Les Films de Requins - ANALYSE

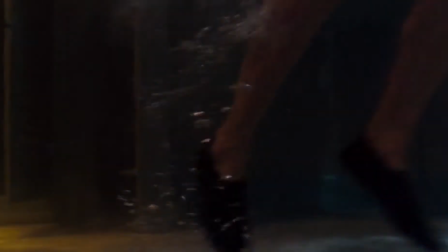Comme pour le film de cannibale ou de zombie, l'idée de se faire manger, d'être de la viande pour un autre, nous dégoûte, autant qu'il nous a peur.
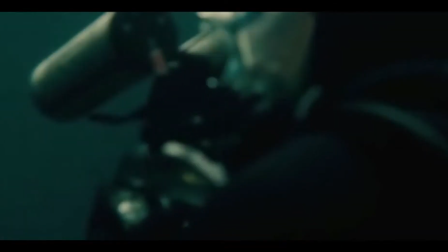Le requin croque littéralement dans le corps, comme nous le ferions avec de la nourriture. Il arrache des morceaux de chair, ce qui suppose aussi une mort lente et le temps de prendre conscience de ce qui nous arrive.
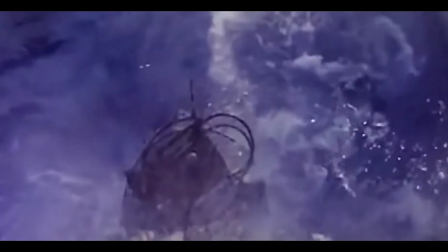Après les dents de la mer, ce n'est plus vraiment les personnages qui traquent le requin, mais ce sont des personnages qui se font traquer par le requin.
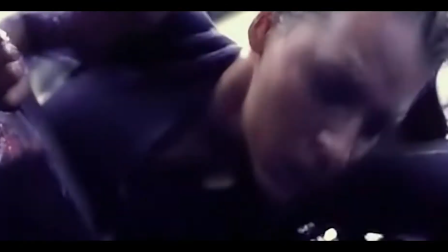Ils ne veulent pas le tuer, mais lui survivre et fuir au plus vite de sa situation. Ce qui est intéressant, c'est que cette vision est réaliste à l'échelle d'un individu.
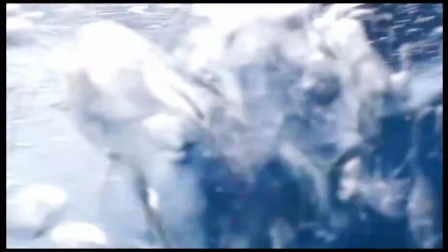Bien que dans la réalité, ce sont les hommes qui chassent les requins, au cinéma, l'intérêt de l'animal est qu'il choisit l'être humain comme proie, et le héros redevient encore fragile et même une sorte de pantin.
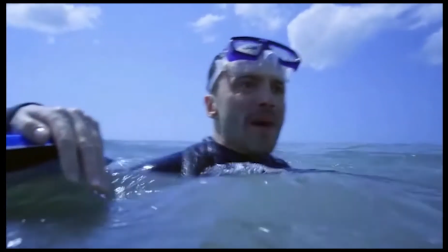Il y a aussi les situations paradoxales qu'entraîne l'instinct du requin. Il faut éviter de saigner ou encore de faire des gestes brusques, ce qui semble impossible dans de pareilles situations.
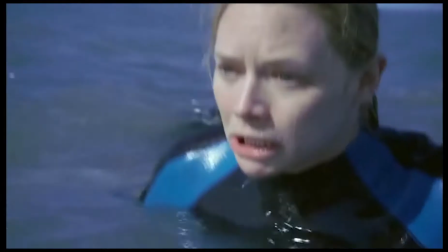C'est aussi, selon moi, la différence entre les personnages requins de ces films.
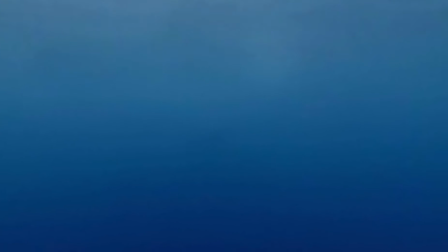Il y a les requins qui gobent leurs victimes en leur fonçant dessus au cours d'un simple jumpscare, et il y a les autres, bien pire, qui rôdent, observent et parfois mochent un peu une jambe,
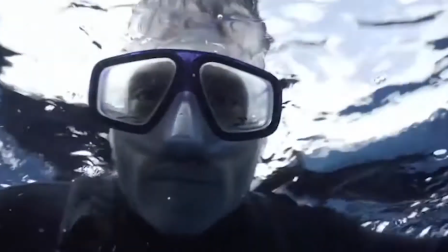ceux dont on a le temps de voir l'aileron, l'ombre ou même les dents acérées. Ce requin qui a fait perdre un peu de sang au personnage pour mieux revenir plus tard.
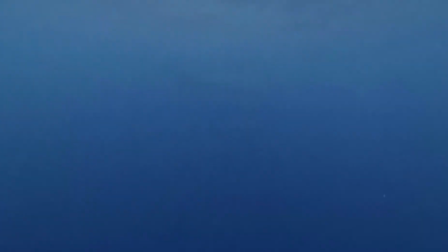C'est probablement la raison qui fait que nous n'accordons pas la même importance aux films de requins sortis après les Dents de la Mer.
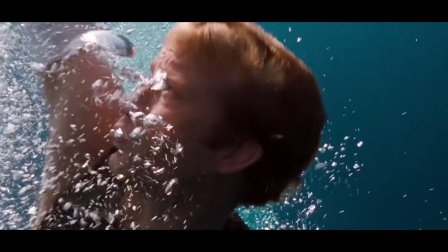La plupart des films qui ont suivi ont soit totalement tourné en comédie le thème, soit ont voulu tout miser sur le gore, le spectaculaire et les sursauts faciles.
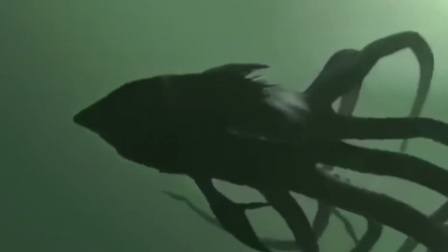Trop souvent, ils ont utilisé des effets spéciaux à outrance et perdu la volonté de soigner leur mise en scène.
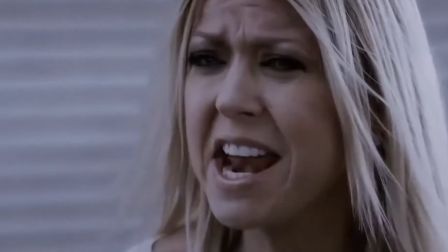On doit reconnaître tout de même que ces séries B et autres nanas ont fait preuve de pas mal d'imagination et demeureront une forme de cinéma original, drôle, à force de scénarios improbables.
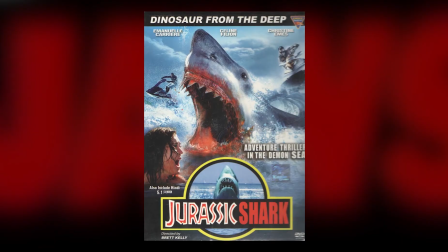Et finalement, bien qu'elles soient détestées pour la plupart, elles restent ancrées dans nos imaginaires. Le requin est certainement l'animal le plus détourné de l'histoire.
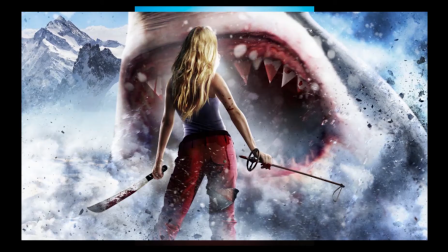On a eu droit à tout. Requin des sables, requin de neige, requin à deux têtes, requin fantôme, requin pieuvre.
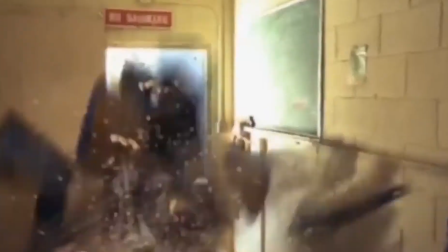La bête sort totalement de son environnement, voire même devient terrestre. Il pousse des hurlements, bref.
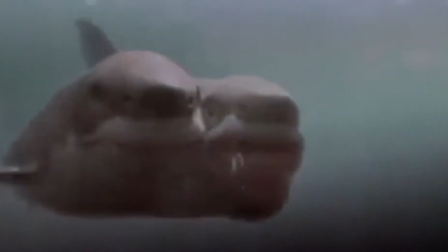On est très loin d'une tentative de réalisme. Le squal devient un animal de l'écran, une bête délirante constamment dans la surenchère.
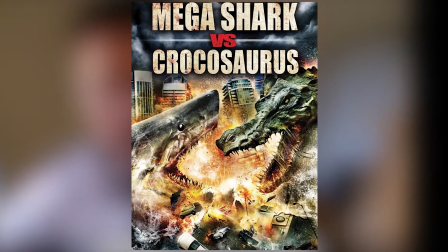On en dira ce qu'on voudra, lire le titre Mega Shark vs Crocosaurus nous fait sourire.
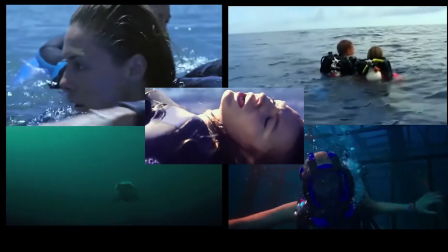Mais sans parler de ces films parodiques, certains ont tenté de réaliser quelque chose de convaincant, et bien souvent ça n'a pas marché.
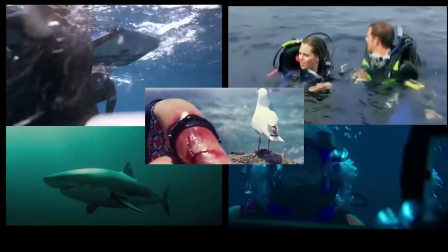On se rend bien compte de la difficulté de réussir un film sur ce sujet qui soit à la fois efficace et réaliste.
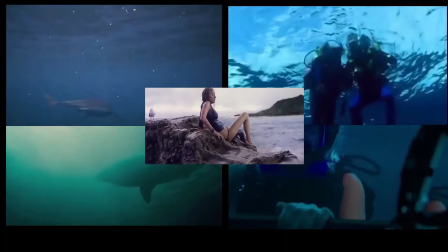Voilà pourquoi c'est assez admirable de nous tenir en haleine avec ce genre. La force du film pionnier de Spielberg était dans sa suggestion.
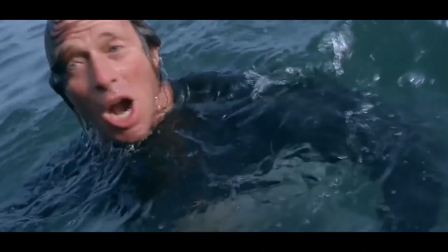Ce temps avant l'attaque dont le suspense s'étendait de façon insoutenable, le fait de deviner la bête sans pouvoir l'identifier ou la repérer.
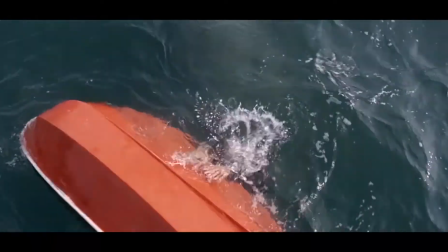Si on ne le montre pas, mais qu'on l'entrevoit, on imagine alors sa taille, sa férocité et surtout sa localisation.
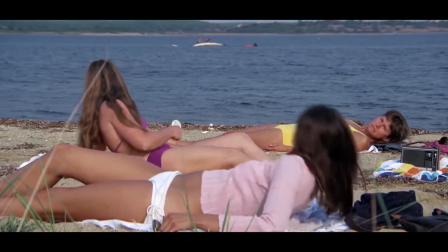C'est quand le requin est invisible qu'il est omniprésent.
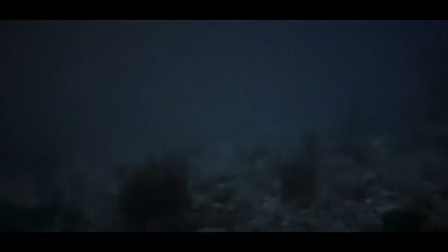C'est le hors-champ qui est effroyable, pas le requin en lui-même. Dans le film, le requin ne tue à l'écran que 4 personnes, et il n'y a que 3 scènes qui montrent la sauvagerie de l'attaque.
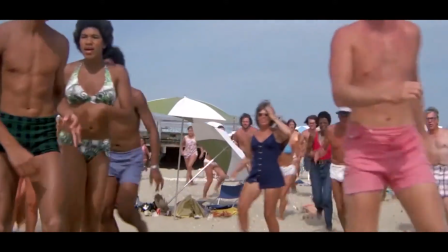La peur qu'il inspire n'a pas seulement à voir avec les effusions de sang, bien au contraire. Ce qui compte et ce qui marque le spectateur, c'est toute l'attente avant l'attaque, lorsque les gens se trouvent à proximité de l'eau,
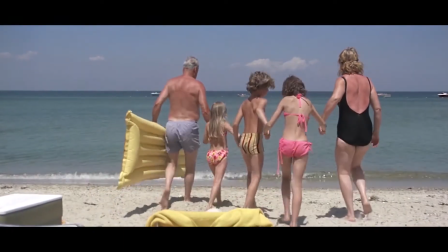puisqu'ils y entrent inconscients du danger et que le spectateur, lui, connaît et redoute. On sent le requin partout sans le voir.
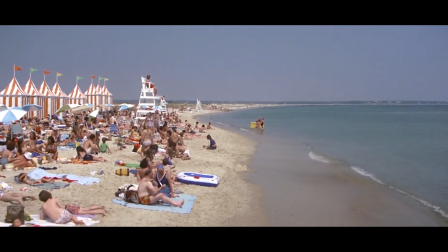Les Dents de la Mer nous le signalaient avec une musique qui s'intensifiait, mais l'absence de musique et le silence oppressant des profondeurs peuvent être encore plus efficaces.
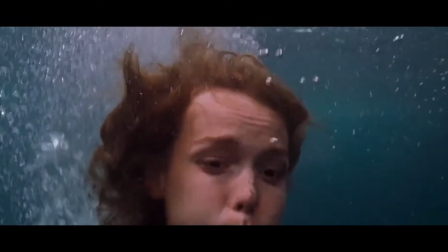Parfois, le son joue aussi avec la sensation des oreilles bouchées, l'écoute de la respiration artificielle, voire de sifflement.
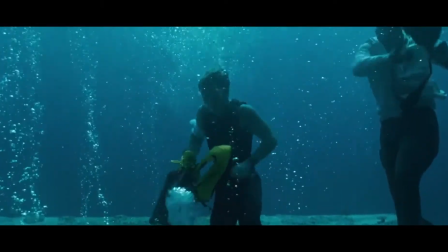Ces procédés de vue subjective jouent aussi avec la buée, par exemple, la progression dans les bulles.
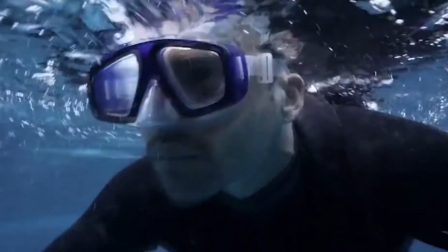Et dans The Reef, elle nous permet de chercher le requin avec le personnage. Ces défauts de mise au point intentionnés ou encore ces points de vue paraissent réduire encore plus les sens humains et nous immergent fortement dans le film.
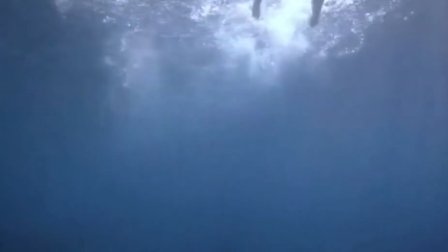Nous n'avons alors aucun indice et jamais nous ne l'avions senti aussi proche.
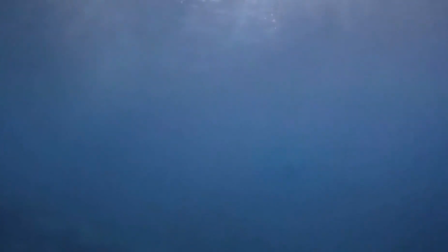La bête fait partie du monde de l'invisible et quand il entre dans notre monde visible, c'est souvent bien trop tard. Le cinéma a transformé totalement l'imaginaire que nous avons du requin. À nos yeux, il n'est donc pas un animal marin mais bel et bien un monstre de l'écran.
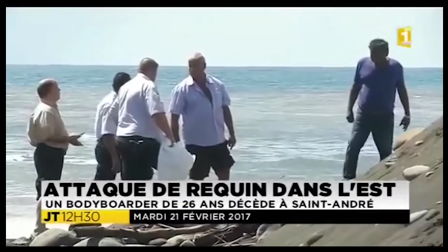C'est aussi sûrement pour cette raison que les attaques de requins sont très médiatisées, alors que, par exemple, les hippopotames ou les crocodiles font bien plus de morts dans la réalité.
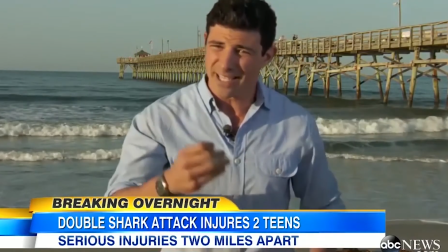Mais le squale est plus vendeur. Le requin fascine, à la fois majestueux et à la fois considéré, à tort, comme une machine de guerre.
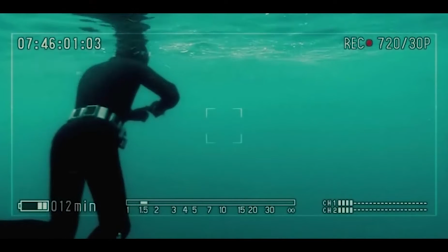Il est surtout totalement dominant dans son élément, là où nous ne sommes pas grand-chose. C'est un animal tout aussi magnifique qu'effroyable.
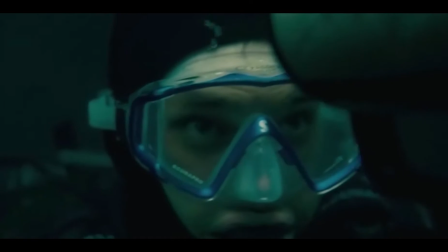Les films présentent un spécimen gigantesque et déterminé, comme s'il avait une conscience humaine, voire sadique.
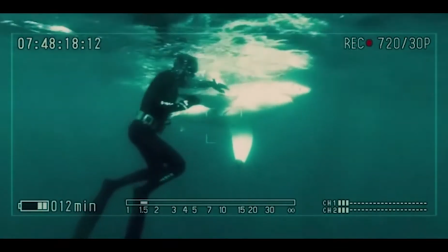Ce sous-genre est d'autant plus impressionnant qu'il a redéfini notre vision du prédateur, mais aussi des océans.
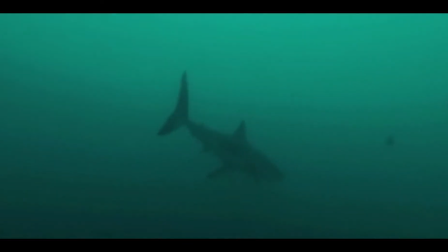Et même si l'on sait que dans la nature, le requin n'est pas un mangeur d'hommes, nous avons tous cette image d'une bête sanguinaire.
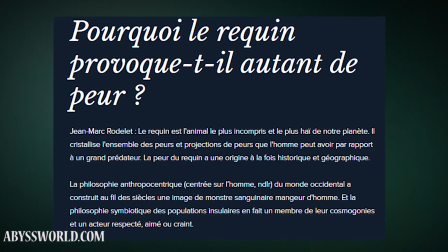Et certaines personnes développent même une paranoïa forte dans les eaux profondes. La fiction a su rattraper la réalité.
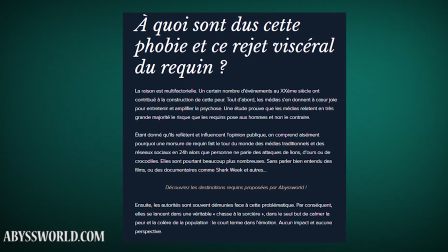D'ailleurs, les requins qui s'acharnent sur leurs victimes avec une conscience presque vengeresse nous semblent parfois très réalistes.
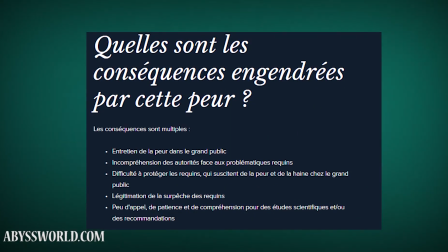On remarque que les films de requins qui se veulent plus sérieux, les plus connus et disons ceux qui ont le plus fonctionné comme Open Water,
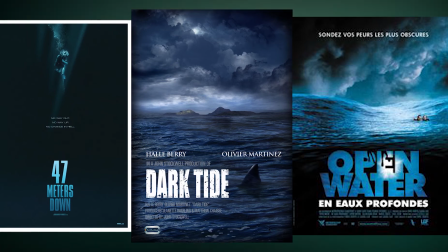47 mètres, The Reef et Instinct de survie, ne montrent pas sur leur affiche un requin à la gueule béante, mais seulement des parties de son corps, ou bien le décor du film.
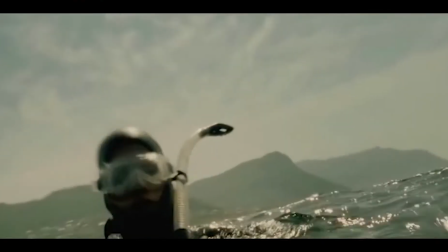Contrairement aux films plus décriés, qui présentent toujours le requin tout dedans dehors. En revanche, certains de ces films utilisent le tiré d'une histoire vraie, alors qu'ils s'inspirent très librement de faits divers.
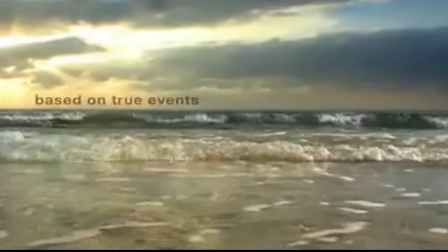Mais cela participe à l'engagement du spectateur. On note une différence de cinéma bien souvent dans le film de requin.
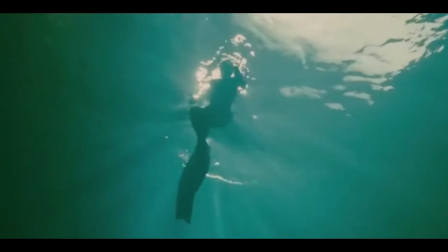Certains tendent plus vers l'action et d'autres vers le survival et la peur psychologique. D'ailleurs, les propos de ces films sont souvent très durs et se finissent très mal.
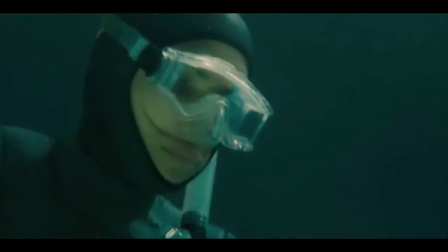On ne trouve plus vraiment la happy end humoristique des Dents de la Mer. On ressort de l'œuvre avec la boule au ventre alors qu'on a tenté d'y croire jusqu'au bout.
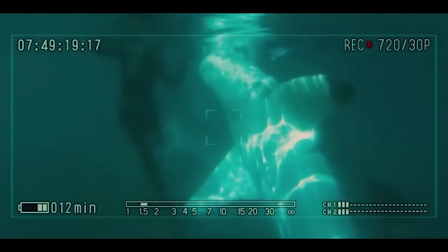On parle de requin tueur, alors que cette expression ne convient pas vraiment. C'est normal pour le requin de chasser pour se nourrir.
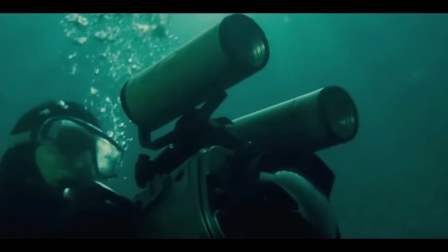Il ne tue pas pour le plaisir. C'est donc agréable de voir des films qui en font un objet de fascination, proche du documentaire, plutôt qu'un monstre assoiffé de sang.
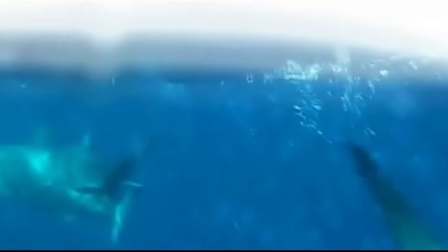D'ailleurs, les films privilégient de plus en plus des images avec de vrais requins plutôt que des maquettes ou des effets numériques.
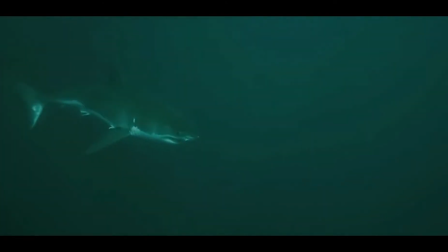Dark Tide est un film qui n'a pas beaucoup plu au public, mais sur lequel tout le monde s'accorde à dire que les images des requins sont parmi les plus belles du cinéma de fiction.
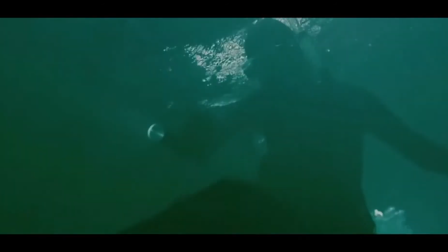Nos fantasmes découlent du cinéma d'horreur, qui savent cerner nos peurs et notre identification aux personnages permet la montée de l'angoisse.
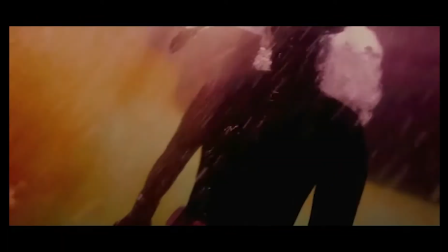Ils sont submergés par le froid, la fatigue et surtout la terreur.
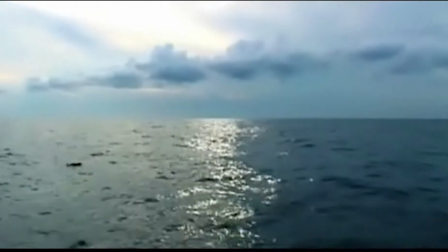C'est pour cela que même si Les Dents de la Mer est considéré comme le meilleur du genre, et en termes de peur de la créature en elle-même c'est certain, ces nouveaux films explorent surtout un autre aspect tout aussi puissant,
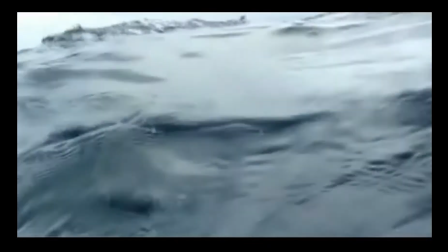les fonds marins ou la surface infinie. L'eau en elle-même est un gigantesque huis clos qui provoque l'effroi.
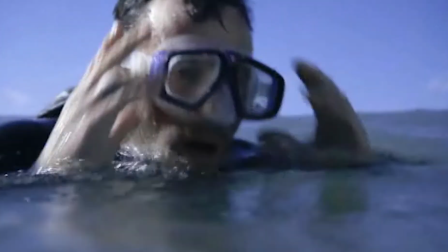La mer devient un personnage à part entière. L'univers aquatique n'est pas adapté à nos perceptions.
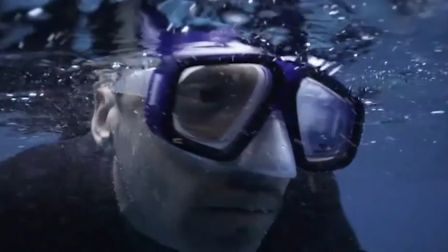L'eau est omniprésente mais imbuvable. Les poissons sont partout mais immangeables. Sans armes, nous n'avons rien d'un prédateur, et nous n'avons pas de chance de survivre sans une aide extérieure.
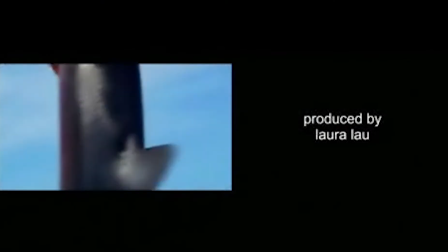Comment survivre? Dois-je me mettre en danger ou bien attendre de l'aide qui ne viendra peut-être jamais? Dois-je me condamner ou me préparer à un face-à-face avec le requin?
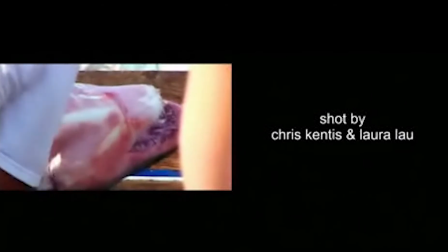Ici, le débat n'est pas de savoir si le requin est dangereux ou non. C'est de réaliser la puissance de nos imaginations collectives et de nos peurs communes, parfois infondées,
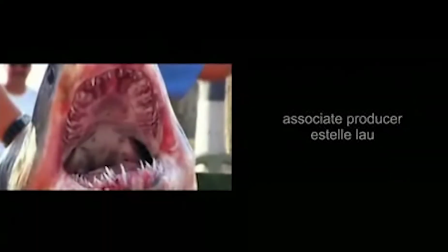mais souvent universelles, de ce que l'on ne connaît pas dans la réalité, mais des fantasmes que l'on intègre inconsciemment par la fiction.